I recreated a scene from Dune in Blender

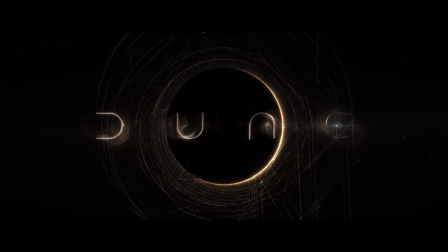0s
Dune part 1 and part 2 are both exceptional movies. They've got amazing storytelling and just incredible visuals. So I thought I may as well try and recreate a scene from one of them in Blender. So here's how I did it. Of course I started off by looking for the right scene to recreate.
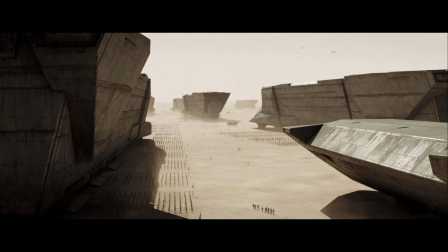17s
I came up with a few options but eventually I settled on this one because I thought it wouldn't be too easy to create but it also seemed like it had some challenges that would help me get better at Blender. In Blender firstly I started off by trying to create the Atreides spice ship in the image here.
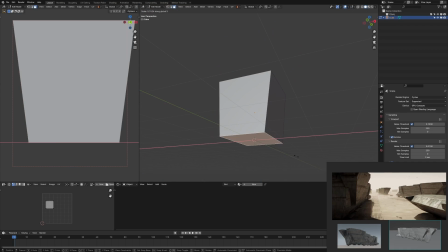32s
I gathered some of my reference in a pure ref file and I just started moving some cubes around extruding
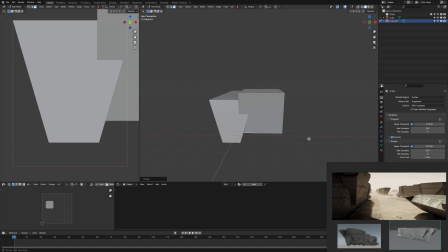38s
pulling stuff around just to try and get these basic shapes first and then I could add the details later.
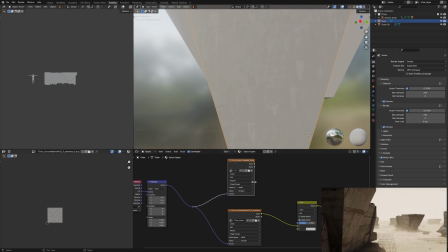44s
Now texturing this ship was probably the thing that I spent the most time on when I recreated this scene just because in my reference
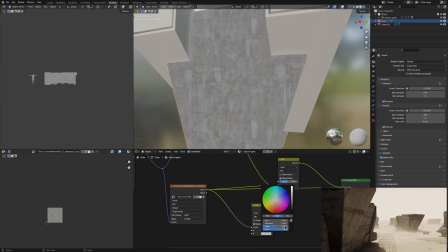52s
from the movie you could tell that it was textured very well and it had so much grunge and so many layers of like sand and dust on this shit.
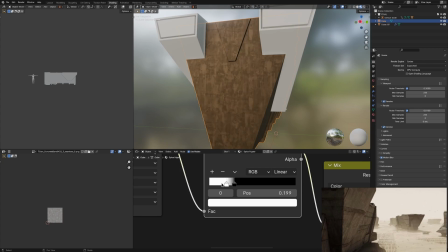60s
However, the techniques that I used were quite simple and I talk about this in all my videos because this is the thing that takes your texturing to the next level. So you get some images from textures.com or you can even just look up grunge and I use that
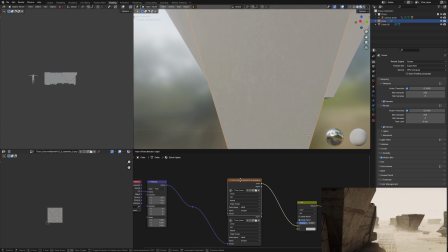73s
as the factor in a mixed color node to control where you place another color,
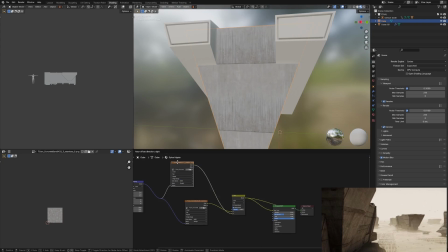78s
you know, color B. So for example, I started off with these two base colors and then I get a picture of some leaking grunge, right?
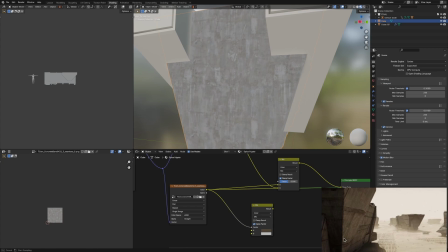85s
And use that as a factor to drive in some darker colors. So then these darker colors would look like, you know, leaking grunge.
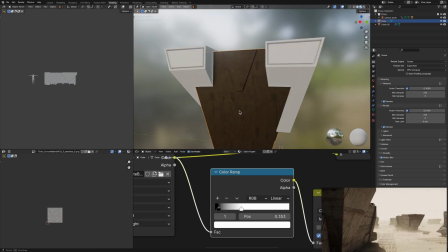91s
You add a color ramp to the image and bring that contrast up so that, you know, the grunge is more obvious.
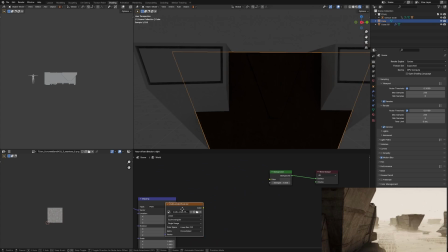97s
And I literally just did that probably like 20 times or something for the majority of the texturing on the shit.
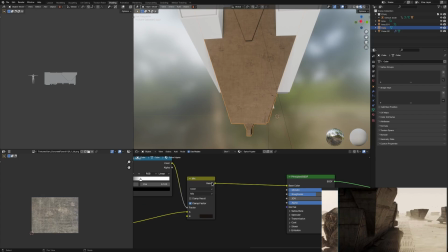105s
And what you do with a mixed color setup that really elevates your texture is use that final output from your mixed color node that's going into your color, move that into a color ramp that goes into your roughness,
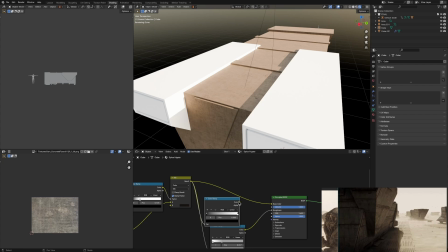114s
and then do the same for metallic if you want.
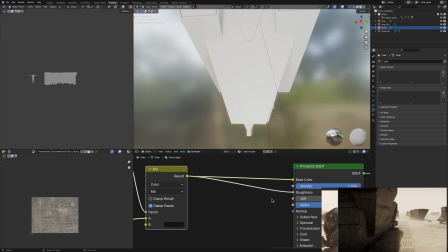117s
Also, make sure when you plug your mix color value into the color ramp into the roughness, make sure that you change the color ramp's values.
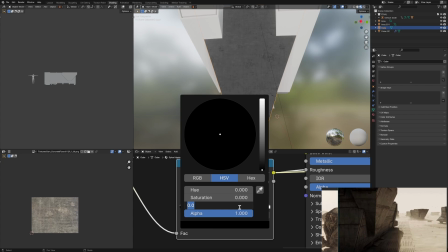124s
This is something that I always do now, and it actually really helped in this scene, because basically what I did is I changed the black value.
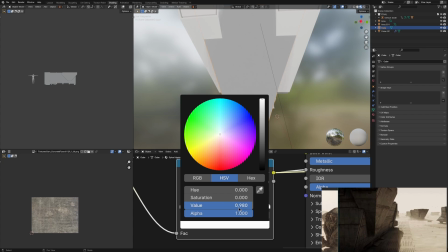130s
Black is zero, which means completely shiny. So I changed that zero to something like 0.4, so that when you drag that contrast up between your 0.4 and your one for white,
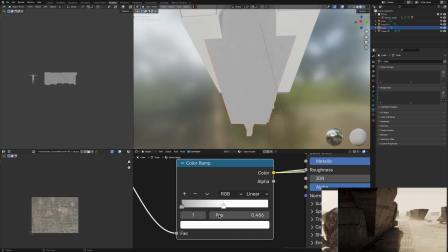139s
you don't get completely shiny bits, and it just makes it look a whole lot more realistic.
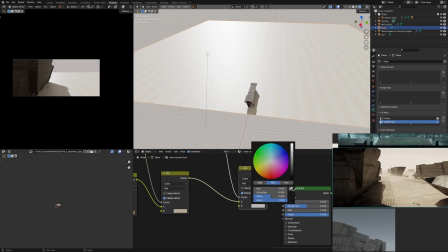143s
Oh, and yeah, of course, I added in the floor as well, which was just plain, simple,
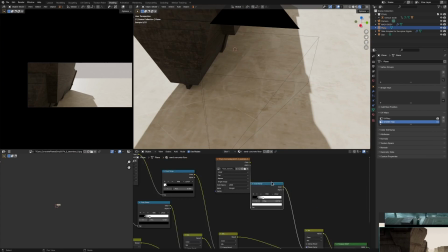148s
and the texturing for that was literally just the same texturing for the ship.
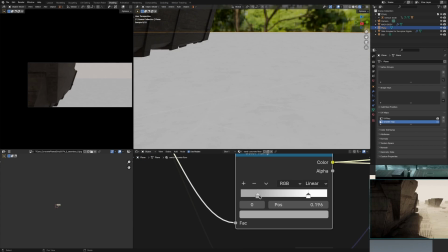154s
It's just image texture, and then used that as the factor to mix two colors together. Did that a couple of times, and it looked pretty nice. Before I got really deep into the texturing, I decided to add in these,
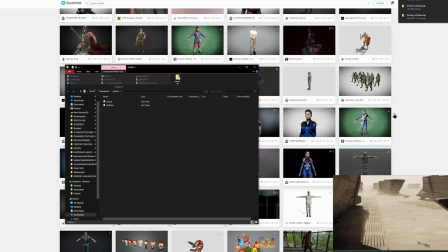165s
like the army in the bottom near the ships, which is just a model of Sketchfab that I added into Mixamo,
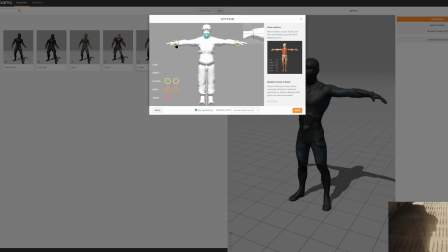172s
which you can, you know, you can import your own characters in Mixamo, which is awesome. I found a pose of them standing, added that in Blender, got rid of the rest of the keyframe.
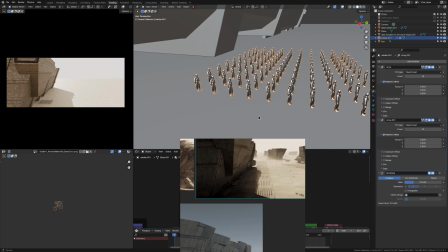180s
So it was just, you know, one pose and then use the array modifier to just add a bunch of them.
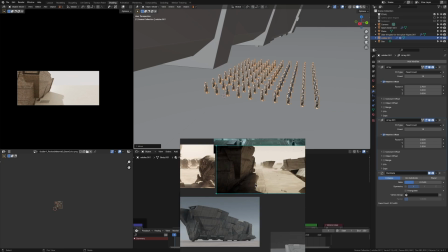186s
So yeah, that was the army done. And then of course, there's the guys holding the flag. That's just the same guy that's duplicated in the army.
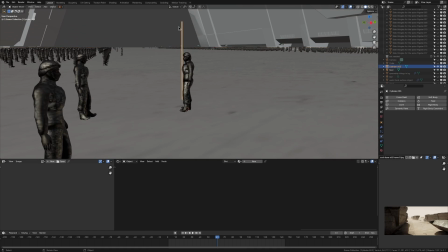192s
And then all I did for the flag was just a plane subdivided a bunch with a cloth sim. and, you know, wind pointing in the right direction.
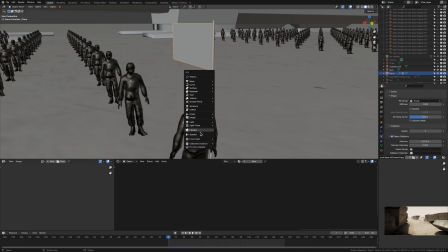200s
And that was that. Super simple, but adding in these people added a huge sense of scale.
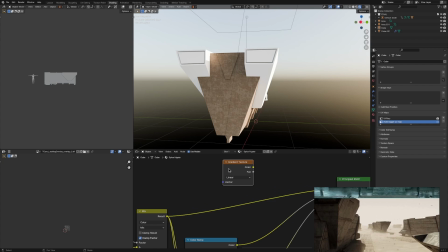206s
A lot of my time that I spent on this scene was texturing. I spent a lot of time trying to get that ship and the front to look like the ship from the actual movie.
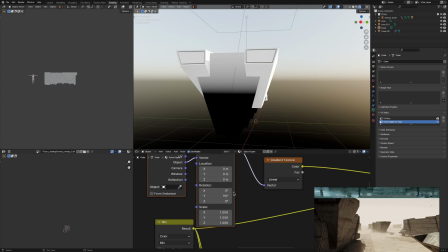215s
So I had gotten to this point where it was all just these grunge images applied on top of each other.
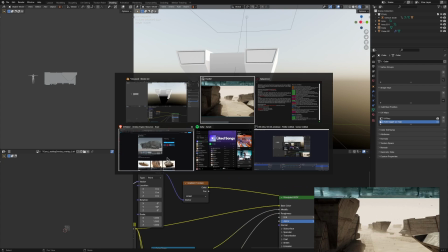220s
And it looked fine, but it kind of looked plain. And I realized from the movie, there's quite a few lines in the ship,
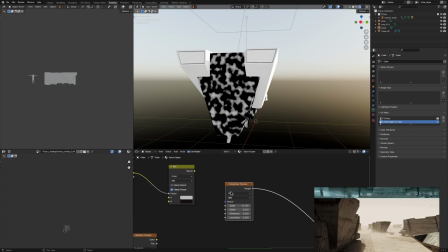228s
which kind of gives it some directionality and breaks up just the, I don't know, leaking grunge.
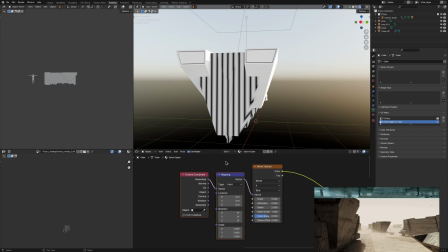233s
So what I did is I got this wave texture, made sure it was on the right axes,
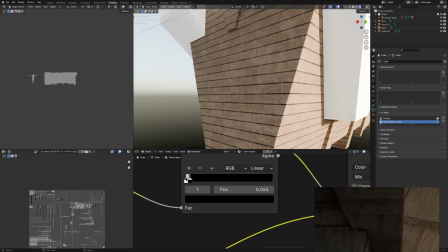236s
and just used that as a factor to multiply in a darker color so that you get these lines around the ship.